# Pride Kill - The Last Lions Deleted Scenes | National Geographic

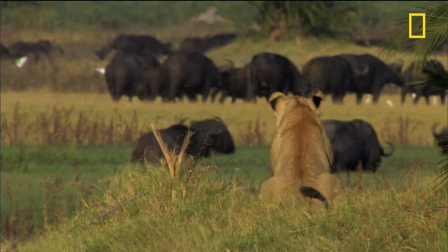(0:09)
We mainly took the scene out because the film is more about Marita, and yet this scene was really just her watching in the background whilst the pride was
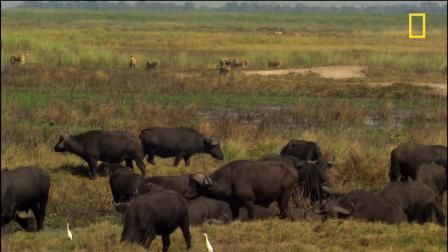(0:19)
making a kill that was rather graphic and intense.
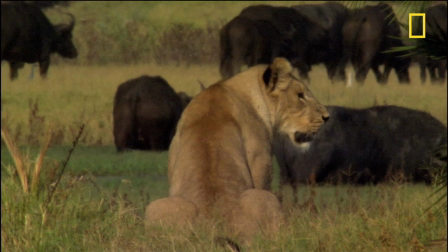(0:23)
And I think people would have seen it more as sensationalism with a huge amount of blood.
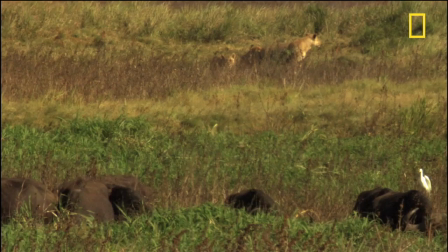(0:29)
I don't think that audiences are ready for this scene yet.
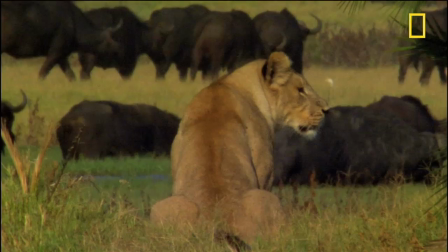(0:34)
It's quite hard to watch.
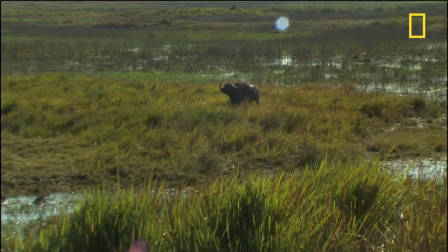(0:36)
But it was amazing to film, because it just played right into the semicircle, almost like an arena.
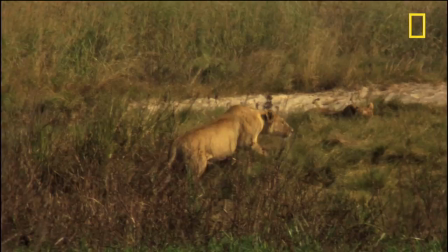(0:44)
It was like watching a fish go into a fish trap.
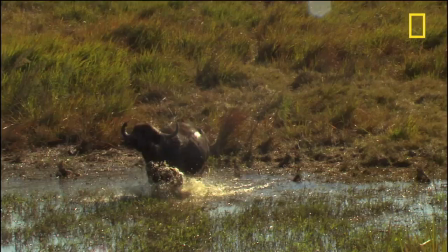(0:50)
What it was is that the pride was off to one side, and a straggling female cow,
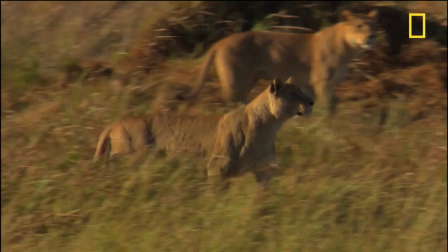(0:57)
buffalo, tried to catch up with them.
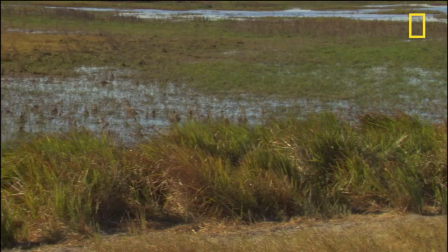(1:00)
Muddy Tower had previously jumped on this cow and tried to get it, and then she ran straight into the trap.
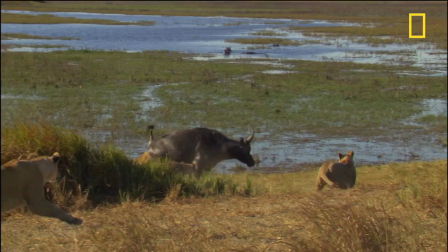(1:06)
The pride had been following, and it was in many ways the perfect kill,
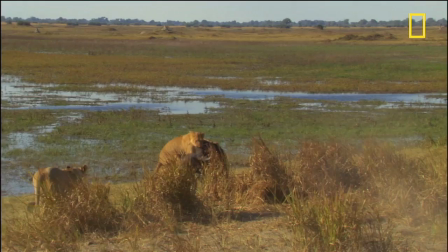(1:11)
and I was quite pleased to film it because it sort of all takes place in one shot.
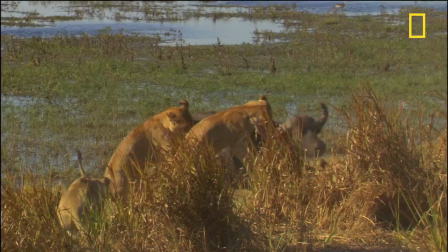(1:16)
Many times you see kills that are made up of different angles, of
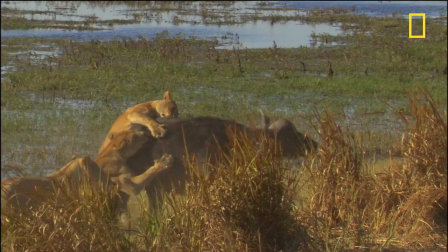(1:22)
different kills even, but this clearly shows that it's happening all in one. I'll put in some small zooms just to be able to change
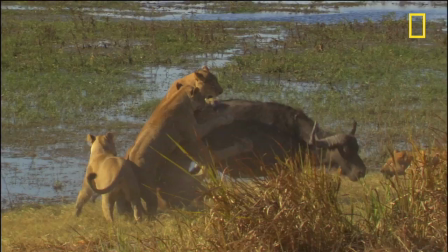(1:32)
perspective on it, focal length, but I did them really gently this time.
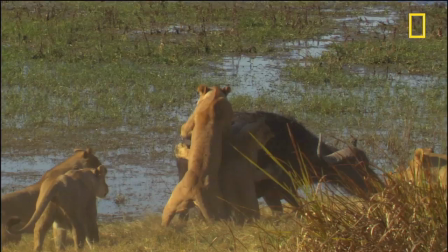(1:36)
I usually don't like to have zooms in a shot, but we did it really gently this time so that we could show it all happening and the actual time that it took to go down.
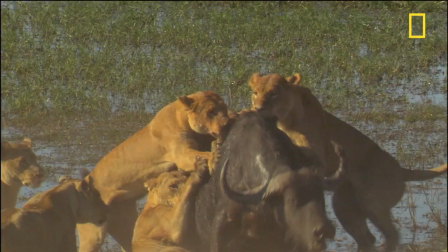(1:44)
It was really sad to see, because as we watched this cow coming towards them and completely unaware that the lionesses were waiting,
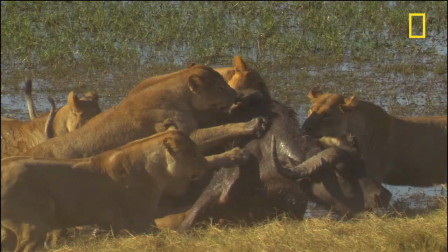(1:52)
and the cow was trying to run to the herd, but at the time we kept thinking,
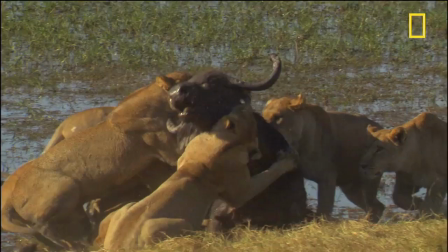(1:57)
oh, don't come any closer to us because you are going to be killed, and of course they brought her down.
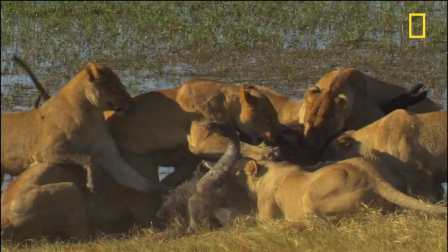(2:02)
Marita watching her kill being stolen in many ways.
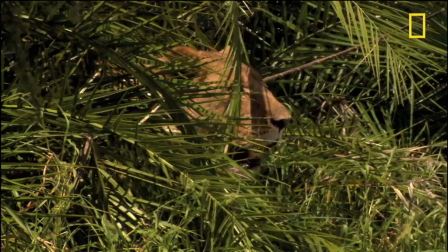(2:05)
Then there's a nice moment here where a couple of these lionesses actually get kicked in the face, because even though the cow was down,
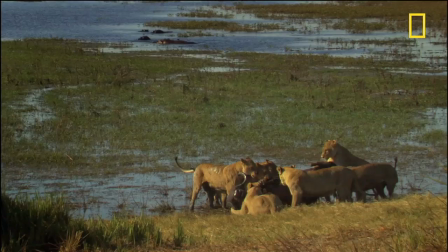(2:13)
she wasn't completely finished yet.
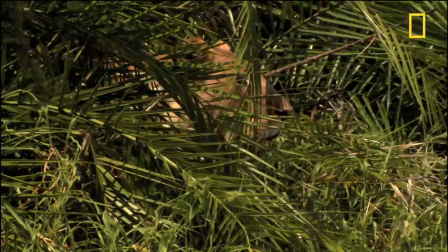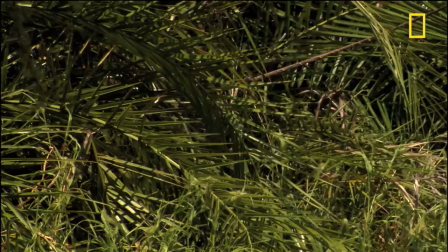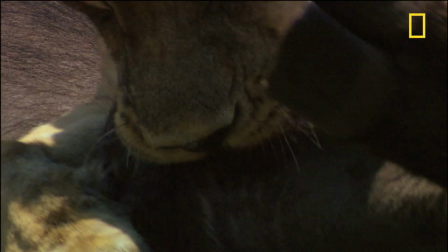(2:33)
And we kept the scene in for a long time, actually, so it was hard to take it out.
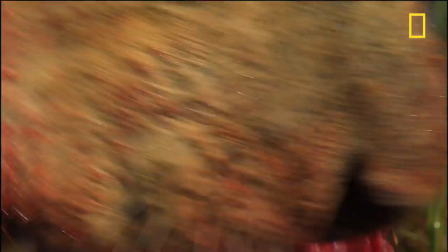(2:39)
But when you have to bring a film down to, I think we eventually brought it down to about 89 minutes, we had to forfeit something.
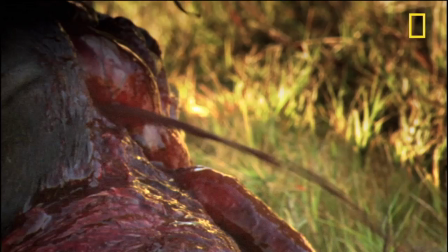(2:47)
And this really was the most gory moment. And really, this is a family audience. That's why we took it out.
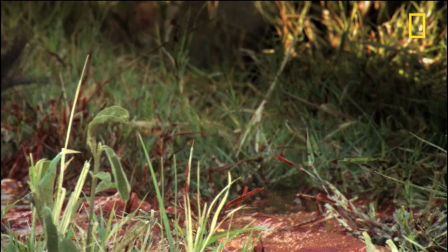(2:53)
And there's a moment right here that everybody who saw this said, oh, we didn't like the fake blood pumping thing, but obviously that's not fake.
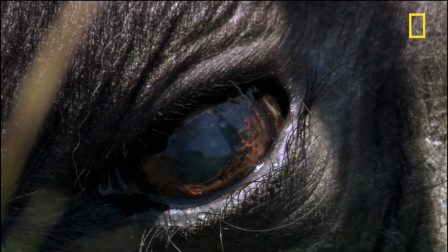(3:02)
It's as real as it can get.
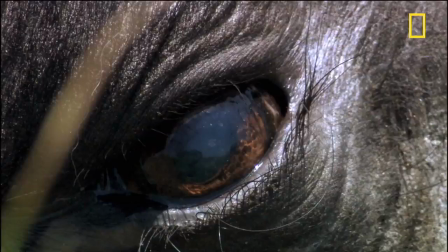(3:04)
I love this particular shot, though, where you actually see the lioness, her back and her tail in the eye of the dying buffalo. And, of course, Silver Eye. And Muddy Tail sneaks off. So, for us, the whole scene didn't really advance the game that much.